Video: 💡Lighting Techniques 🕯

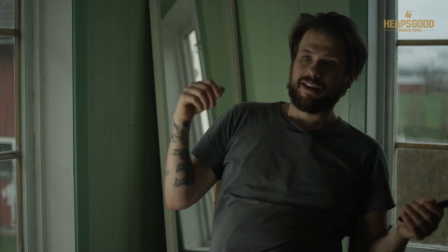28:47 We've still got this mirror in the background to give us some separation, so we can see you know, reflection of the window, the mirror, and all this kind of stuff.
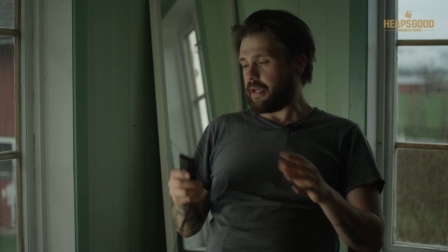28:55 And we have our light source coming in from the window.
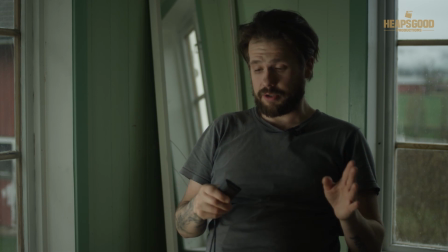28:59 So if I'm to turn off, just to quickly show you, if I'll turn this light off right now, and
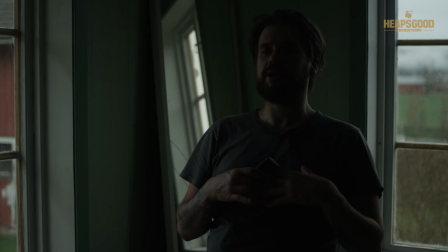29:08 this is our level. This is how much we are seeing from the ambient light that's in the room. Now, this is kind of cool because we are already having a really nice rim structure on me.
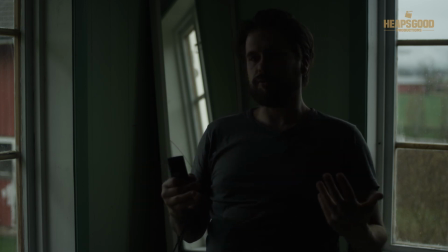29:22 So I don't even need to introduce any other light sources and just simply have one light source.
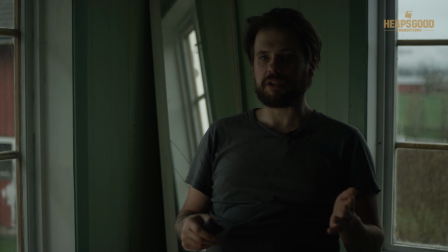29:28 So if I just crank this up and just step by step, level, so 15, 16, 17, 20,
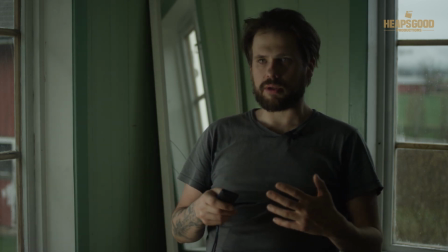29:35 you know, whatever is feeling good for you in terms of a believable look.
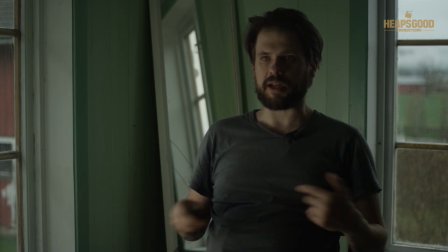29:41 So I'll sit at 30%. Now, it's a dark look.
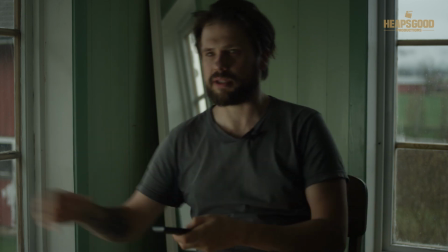29:45 And we're seeing that we're using this bounce, and it's giving a little bit of bounce into my eyes.
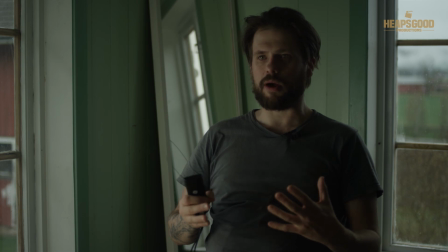29:54 And that just seems like that this scene is more believable, more alive, and you know, even though it's lit, you can still kind of go, okay, well, it looks a little bit like, okay,
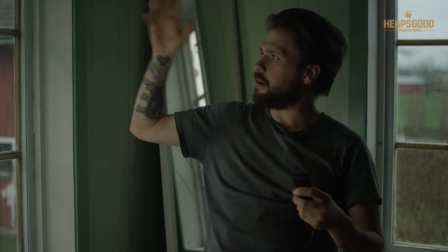30:06 it's an overcast day and all this kind of stuff, but maybe there's some sun coming in from over here.
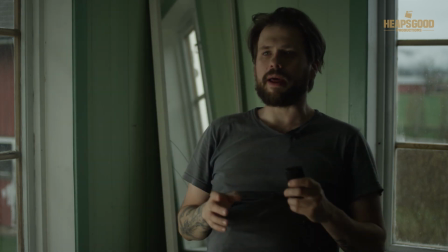30:11 So if I'm just to crank it up a little bit more, and this is all about playing with things, you know, like you've got to like
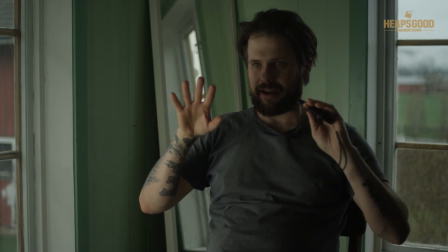30:20 practice at home, and you know, this is with photography,
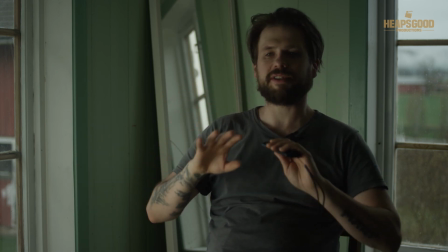30:24 this is with filmmaking, as we're doing right here. So this is a total raw live setup,
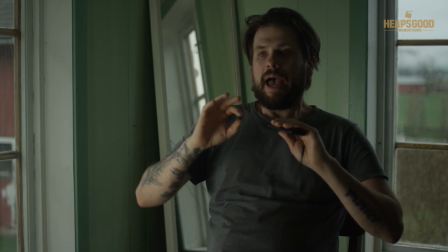30:30 and really showing you the example of like, how does one create a picture.
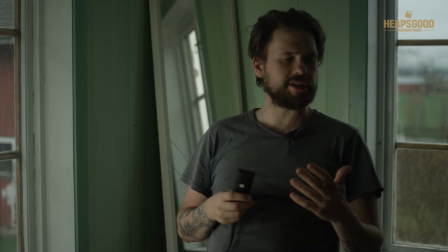30:38 Now you could say that, you know what, I don't, it's too much dark on like this side of the face.
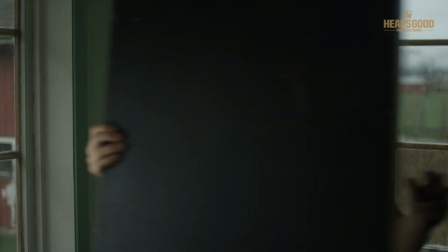30:45 So what you could do is, if you do have it, or if you have some kind of reflector or whatever,
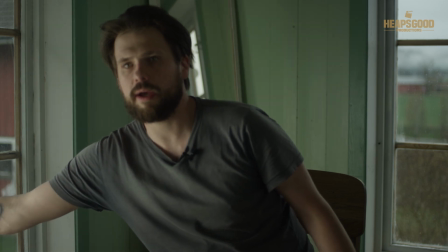30:51 you could still keep that level as you want it there, and then just introduce a little bit of
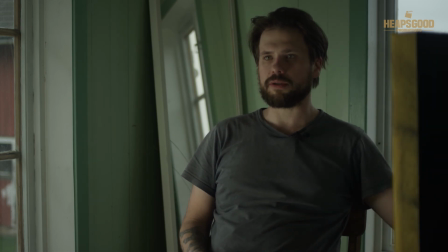31:00 fill bounce.
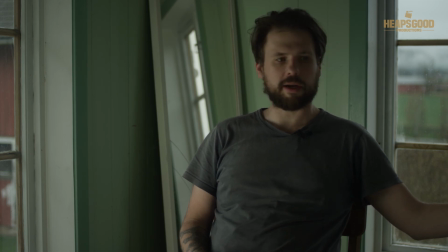31:02 Take it away, bring in some, you know, and then you can get like a little tripod stand, light stand, just to prop that one up.
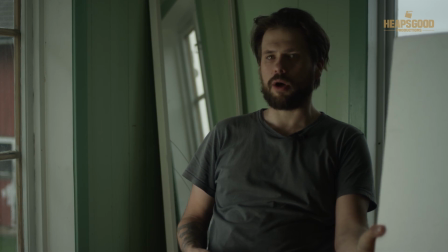31:11 So if we take that one away, then we've got a lot of shadow in this side of my face.
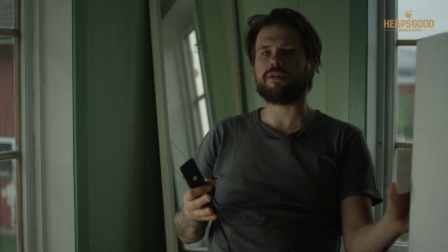31:19 But if you find that it's not pleasing enough, or it's not flattering enough, you know, taking things away, adding things is just totally fine. You've just got to find that process, and you've got to find out what looks nice and natural.
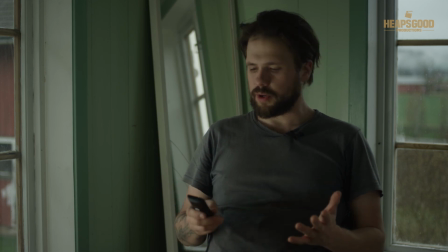31:33 So in this situation, I go, okay, well, I feel like the light source is a little bit too low for my liking here.
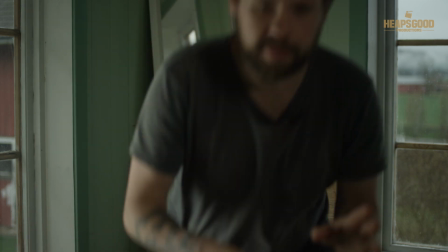31:44 So what I'm going to do is I'm just going to up the light that I have here,
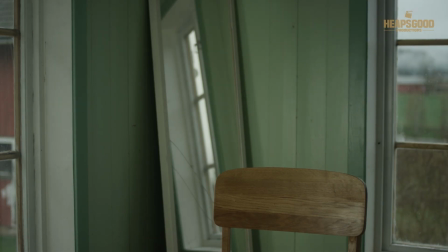31:50 bring that just a little bit higher up, and then
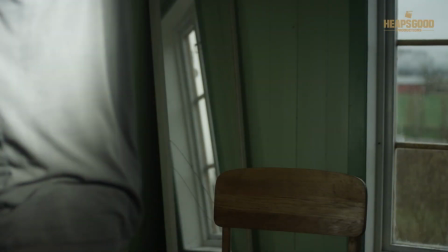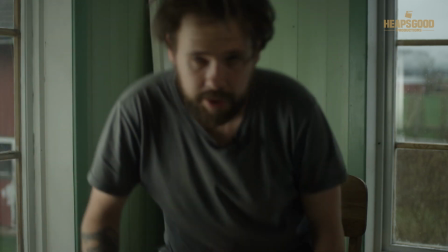32:00 put our foam core board a little bit higher up as well. So we get a bit more of a natural look now.
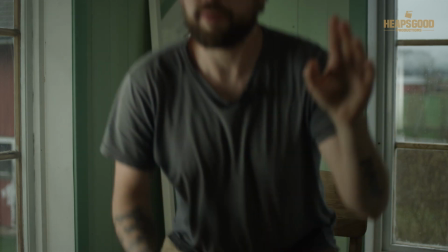32:08 Now, these are just small adjustments. So notice just in the background here, we're seeing some kind of reflection in the window.
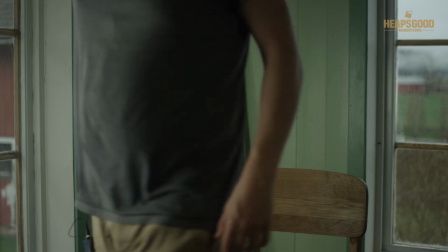32:16 So that's something that we should always try and take care of, and always look to eliminate there.
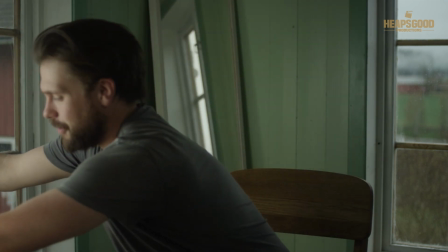32:25 But again, that comes with experience. There we go. Don't let your clients see that.
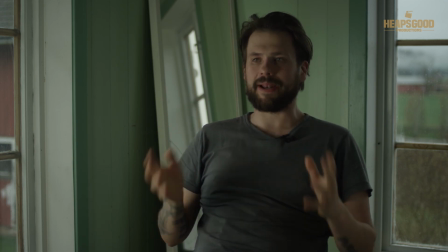32:33 Okay, so now we have a very pleasing, balanced, exposed picture, and that was just by introducing a couple of little elements
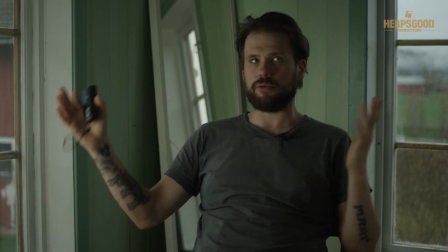32:46 like the foam core, which will cost you not a whole lot of money.
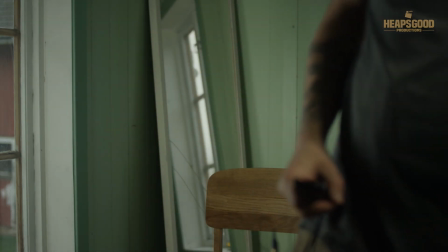32:52 I think, what did I pay?